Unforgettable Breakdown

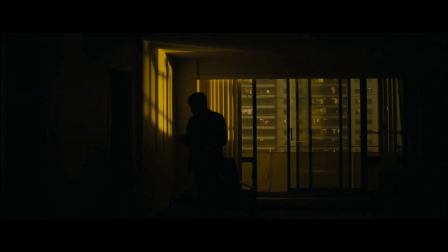It's about the two different sides of one man, and so that was really, really inspirational to me from a thematic perspective, but also visually as well.
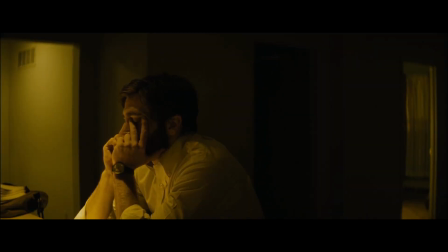How you convey isolation, how you convey duality, all these different things.
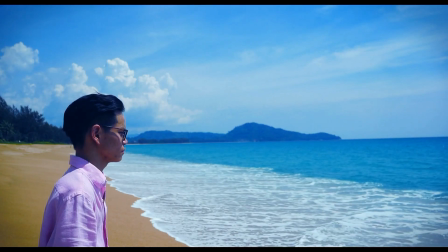For A section, I'm going to call this character A.
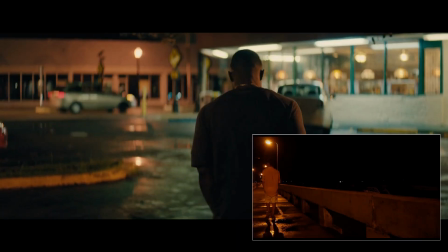His scenes were influenced by the film Her, by Moonlight by Barry Jenkins, and by In the Mood for Love by Wong Kar-wai.
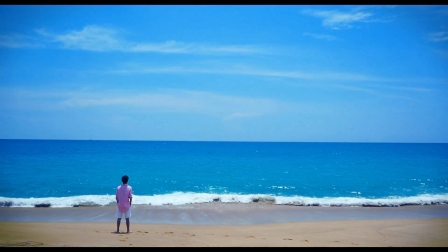And just that kind of style, that kind of film, something that's very colourful but also really melancholic.
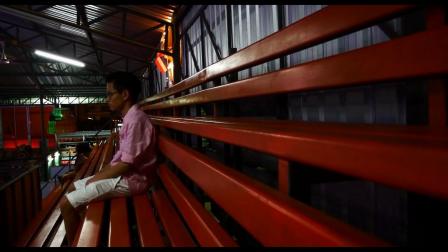I wanted to, almost in a weird way,
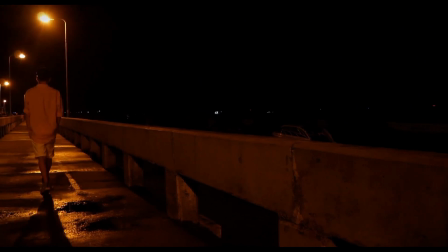show isolation through just how cramped in the protagonist was within this gigantic spaces,
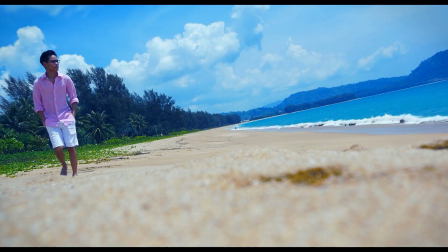almost trying to make wide shots feel like close-ups and close-ups feel like wide shots,
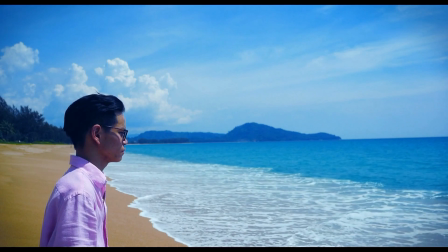if that makes any sense. And A's costume, the costume choices were a direct reference to Joaquin Phoenix's costumes in Her,
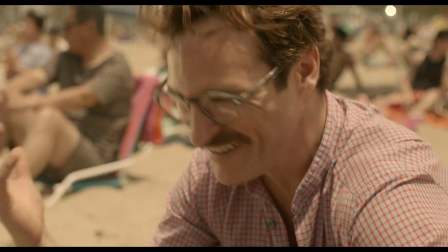with the pink shirt and the glasses and all the rest of it.
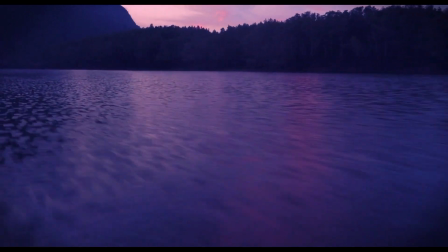So I really wanted to show these scenes in a way that felt really colourful and dreamlike and just beautiful,
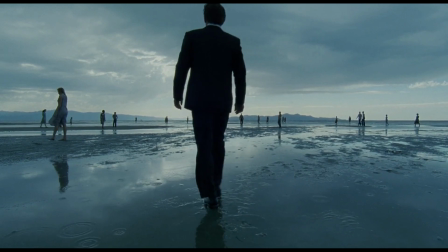almost like something out of a Terrence Malick movie even.
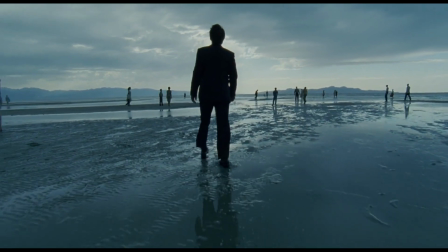You could see him as an influence as well, to really contrast with kind of the still static nature of the writer's section,
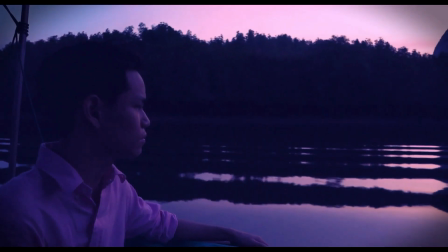that being shot in 4:3 to kind of trap him into the frame, whereas the visuals in A section feel so free and liberating, and yet he feels kind of trapped. Now, the main influence for B scenes were Taxi Driver, Drive, and You Were Never Really Here.
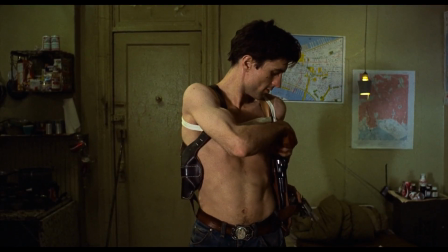films about the kind of violent anti-hero, if you will, where the main character is not necessarily the nicest guy,
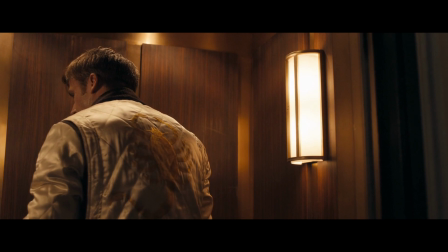doesn't necessarily do the nicest things, but you empathize with him, you see why he's doing what he's doing,
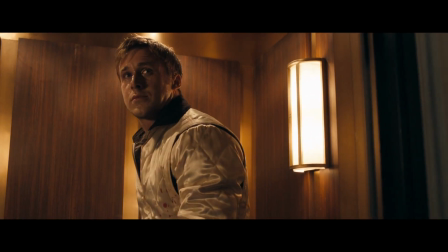you feel for the guy.
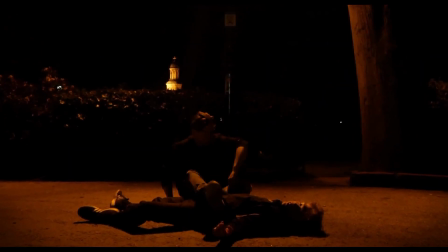And that's one of the things I really wanted to capture with B, was that there's a kind of warmth and passion to the violence. And so those films, in terms of visuals, in terms of tone, were really, really inspirational.
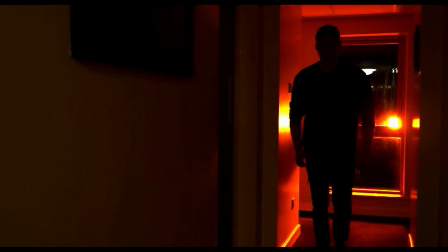I also based the look of B off of Joaquin Phoenix, also from You Were Never Really Here. He has this kind of dirty, rugged look. He almost looks like a bear in a way. And that was kind of the inspiration for B's scenes. But I would say, though, that the main piece of influence in terms of, if I had to pick one film to kind of say that this was the one that I was most inspired by,
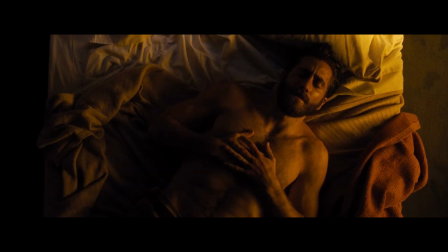that would be Tom Ford's Nocturnal Animals, a film that also has 3 separate stories, in 3 separate timelines.
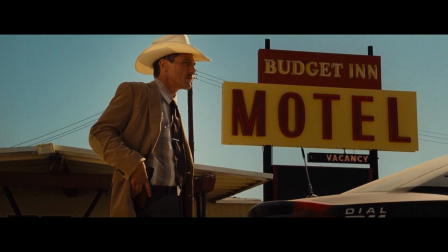It's a film basically about a story that takes place within a story, and that layered nature of it was something I wanted to capture.
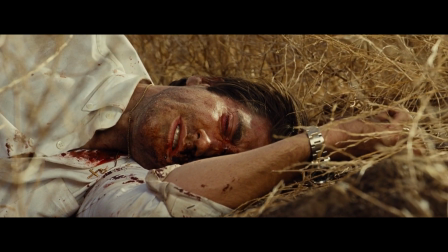It was, in terms of the editing, in terms of the rhythm and the atmosphere that I wanted to capture with this film, kind of having all these stories have an effect on the other, to connect to another in a meaningful way. And those were all things that I really drew from Nocturnal Animals. So the filming took place over a relatively extended period of time.
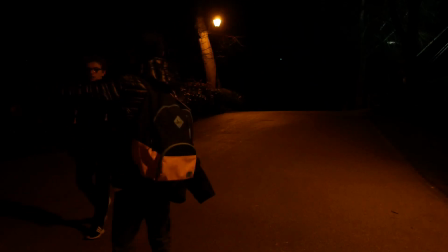I shot all of B's scenes in one night. I shot all of the writer's scenes over 2 or 3 days.
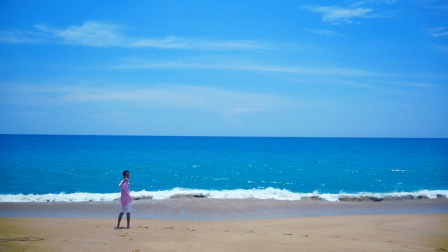And I shot all of A's scenes in about 3 days and a couple of weeks later, because I had to fly home to Thailand to film those scenes. That was why I myself had to play A. I didn't really want to play him because I'm not that much of an actor, but it was the only choice that I had. There wasn't anything too complicated about the filming, because there weren't any sort of intricate action scenes, there wasn't any sort of amazing dialogue sequence where I had to figure out the blocking of each character perfectly. It was all in my head, it was all in the storyboard, so I could really just go ahead and do it in a simple way as possible. The visual language, the visual style of this film, it's very minimal camera work, camera movement.
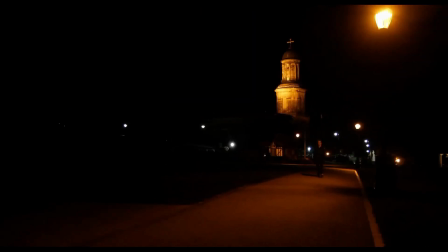A lot of it is kind of still shots, because I wanted to show that, this being a story that takes place within,
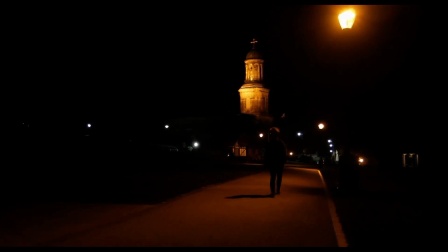the mind of a writer, it needed to have sort of a storybook quality to it,
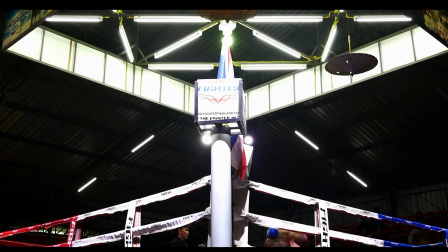so I didn't kind of move around the camera too much. But as I will cover in just a bit, the cinematography was very, very intentional. And I think that this is a film that in many ways is very reliant on the actors,
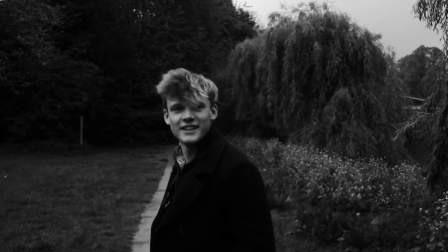their performances, and I was very lucky to have some pretty great actors working with me, some my good friends.